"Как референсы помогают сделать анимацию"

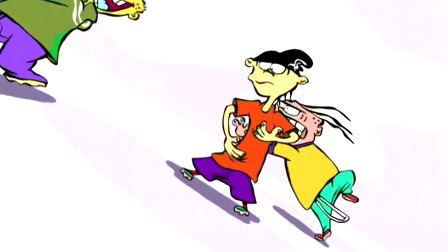[8:16]
Это избавит от лишних трясок в кадре и позволит снимать разные движения с идентичных ракурсов.
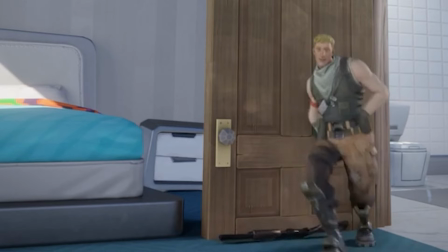[8:22]
Во-вторых, лучше сразу отсматривайте дубли. Так вы сможете вовремя скорректировать шевеление своих конечностей.
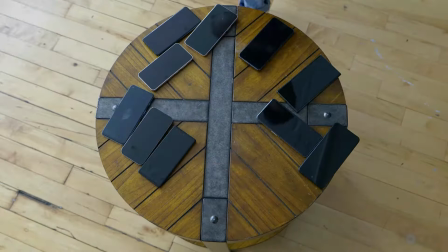[8:28]
В-третьих, вы можете поставить две камеры с разных ракурсов и снимать одно движение одновременно с двух точек. Так как мы работаем в 3D, такая съемка позволит вам обнаруживать нюансы действий в объемном пространстве.
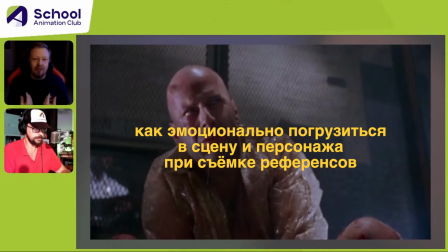[8:42]
И теперь вот важный момент про работу с референсами. Как это работает у меня? У меня, я это называю 40-я минута.
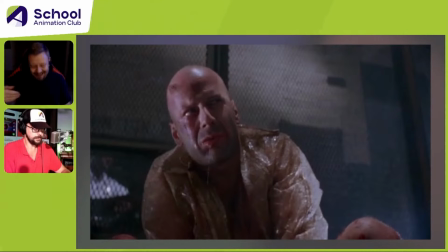[8:49]
Это эффект 40-й минуты. После 40-й где-то минуты начинаются референсы. То есть до этого идет вот это... камеру под... Да, чуть выше камеры. Ага, так, шагаю с правой ноги, шагаю с левой ноги. То есть, чтобы вот это все отмести, должно пройти какое-то время.
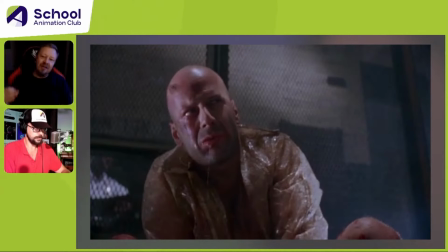[9:08]
Значит, вы должны доиграть, если вы снимаете референс, до такого состояния,
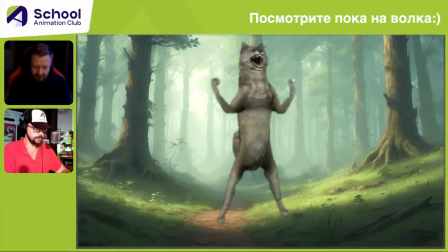[9:14]
чтобы без сучка, без задоринки, чтобы вы не думали, что вы снимаете референс,
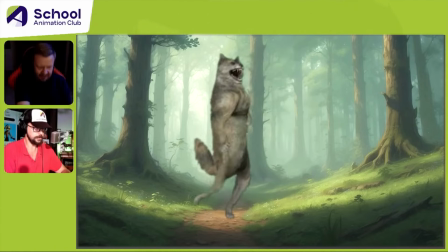[9:20]
а вы верили, что вы находитесь... в этих предлагаемых обстоятельствах, вы находитесь в тюрьме за решеткой, если вам нужно сыграть такой референс.
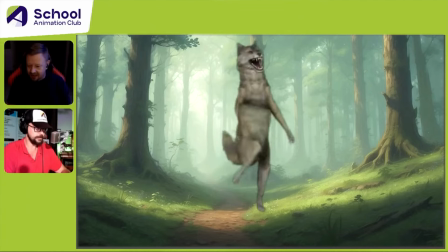[9:28]
И не думать про то, с какой ноги вы шагаете, там комфортно вам, некомфортно, стринги жмут, не жмут, вот и так дальше.
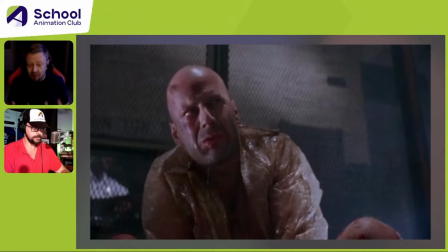[9:36]
Короче, дойти до того состояния, чтобы вы просто играли своего персонажа. И еще один большой совет. Ни в коем случае не делайте, я вот там тоже первый референс, который снимал, я включил звук на play и тоже попадал вот.
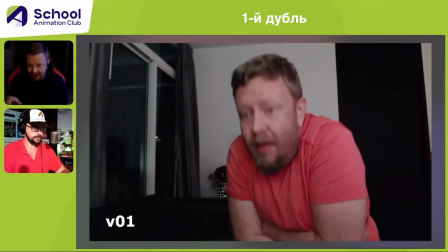[9:51]
Ты же не знаешь, когда он там начнется. И ты вот в вот этот момент у тебя крутится там, вот вступил.
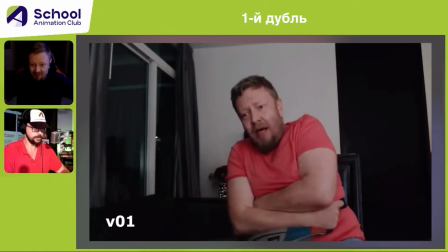[9:56]
Или там не успел вступить. не включайте звук.
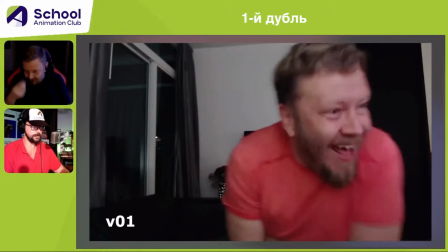[10:01]
Выучите, научитесь его говорить.
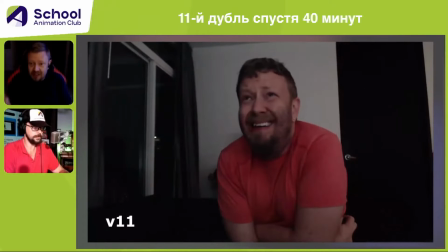[10:04]
То есть, если это английская дорожка, просто выучите эту интонацию, к съемкам референса нужно готовиться. Чтобы вы его произносили с теми же интонациями, примерно с той скоростью. Вам не нужна сверхточность, вам нужна правда.
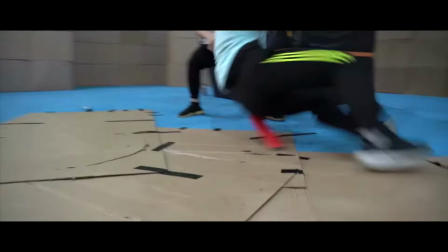[10:19]
Следующий вопрос, которым вам следует задаться, это оставлять ли тайминги реалистичными,
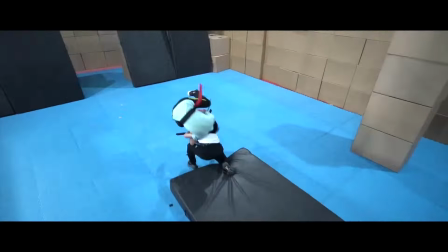[10:24]
либо же монтировать видео, ускоряя и замедляя его в разных моментах.
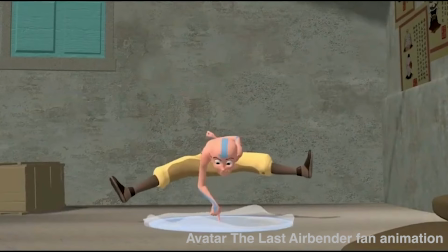[10:29]
Всегда стоит держать в голове, что мир анимации работает в режиме сжатого времени,
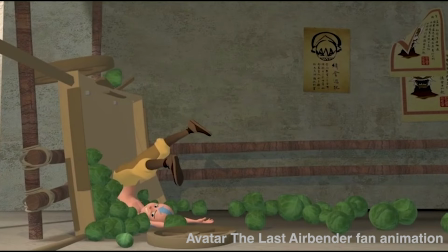[10:34]
а значит, мы можем показать достоверные движения быстрее, чем в жизни. Вспомните советского режиссера Хитрука,
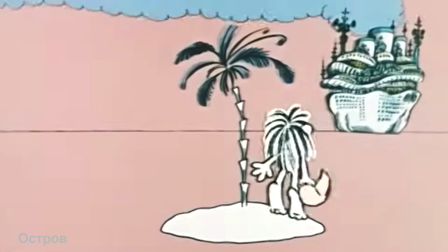[10:41]
который в 1973 году случайно ускорил свой мультфильм «Остров» в 1.5 раза и остался этим крайне доволен.
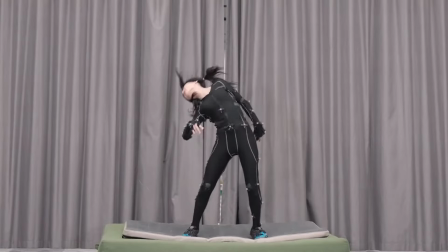[10:48]
Короче, ускорение и замедление в нужных местах — это возможность сделать анимацию более интересной.
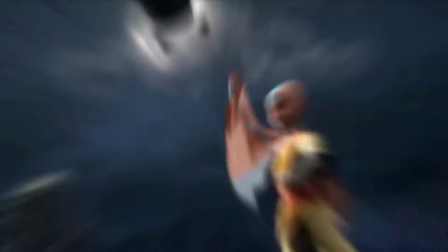[10:54]
Таким образом, мы создаем необходимые акценты, а значит,
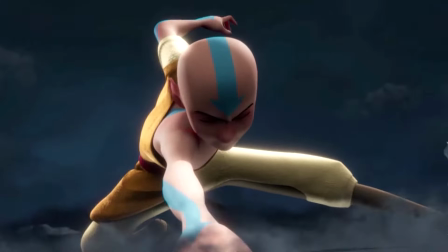[10:58]
отвечаем главной задаче аниматора — преувеличить ощущение зрителя от каждого действия.
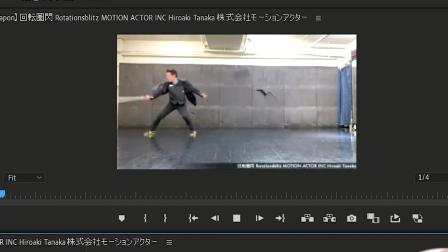[11:04]
Просто сравните видео с реалистичными таймингами и отредактированные под референс для анимации.
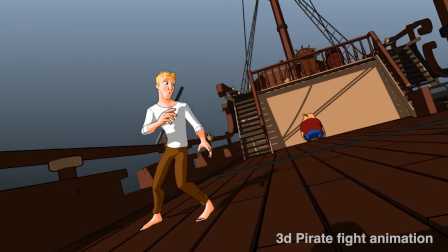[11:10]
Чувствуете разницу? В анимации для создания акцентов мы можем, например,
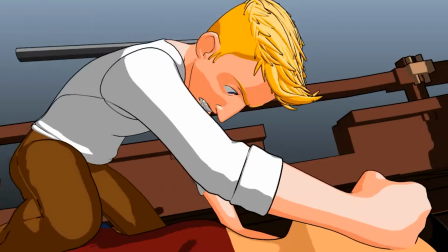[11:15]
замедлить моменты с замахами, чтобы создать ощущение того, что оружие тяжелее, чем кажется.
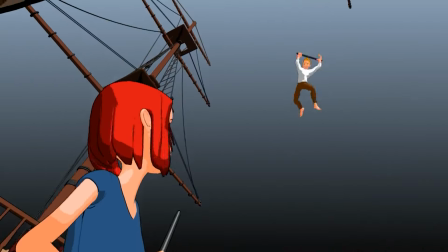[11:21]
А вот моменты с ударами можно, наоборот, ускорить, чтобы увеличить видимость мощи персонажа.
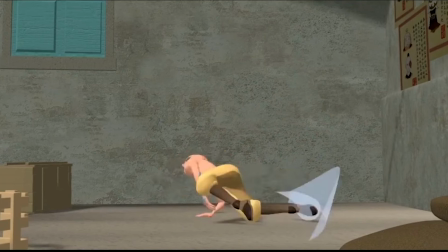[11:26]
А для того, чтобы понимать, как искажать тайминги для достижения нужного эффекта, нужно очень много анализировать референсы.
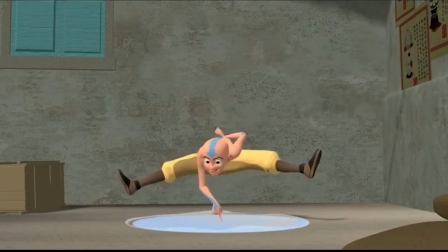[11:34]
Так что да, использовать референсы — это классно, но давайте будем объективными и вспомним в противовес такому подходу уже
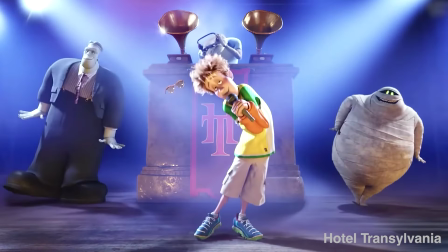[11:43]
упомянутого сегодня Генди Тартаковски и его монстров на каникулах,
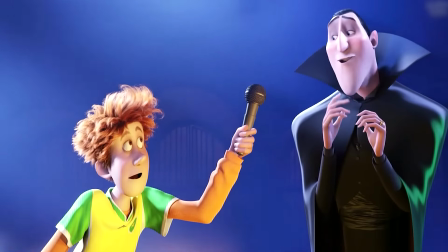[11:47]
в которых создатели намеренно отказались от опоры на отыгрыши живых актеров.
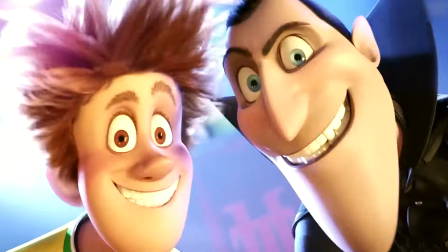[11:52]
В итоге мы имеем кучу умопомрачительных поз, движений и построенный на них буфонаде.
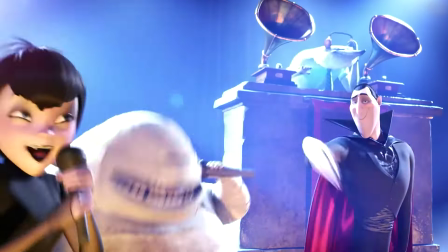[11:59]
Попутно монстры ломают подряд все принципы анимации, лишь бы было смешно.
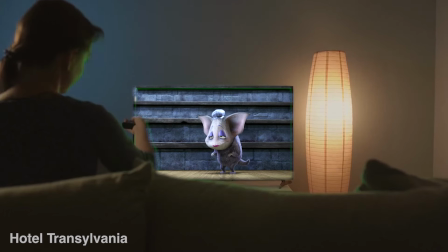[12:03]
При этом сложно упрекнуть создателей в том, что ты не веришь в происходящее на экране так же,
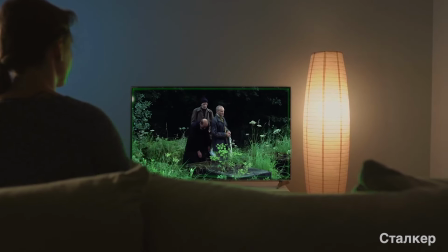[12:08]
как в киномиры, например, «Сталкера» Тарковского, где сеттинг, по сути, настолько же нереалистичный. От Тарковского до Тартаковского. Понимаете, да?
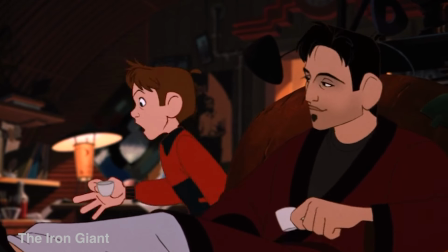[12:19]
У нас тут мир творческого производства.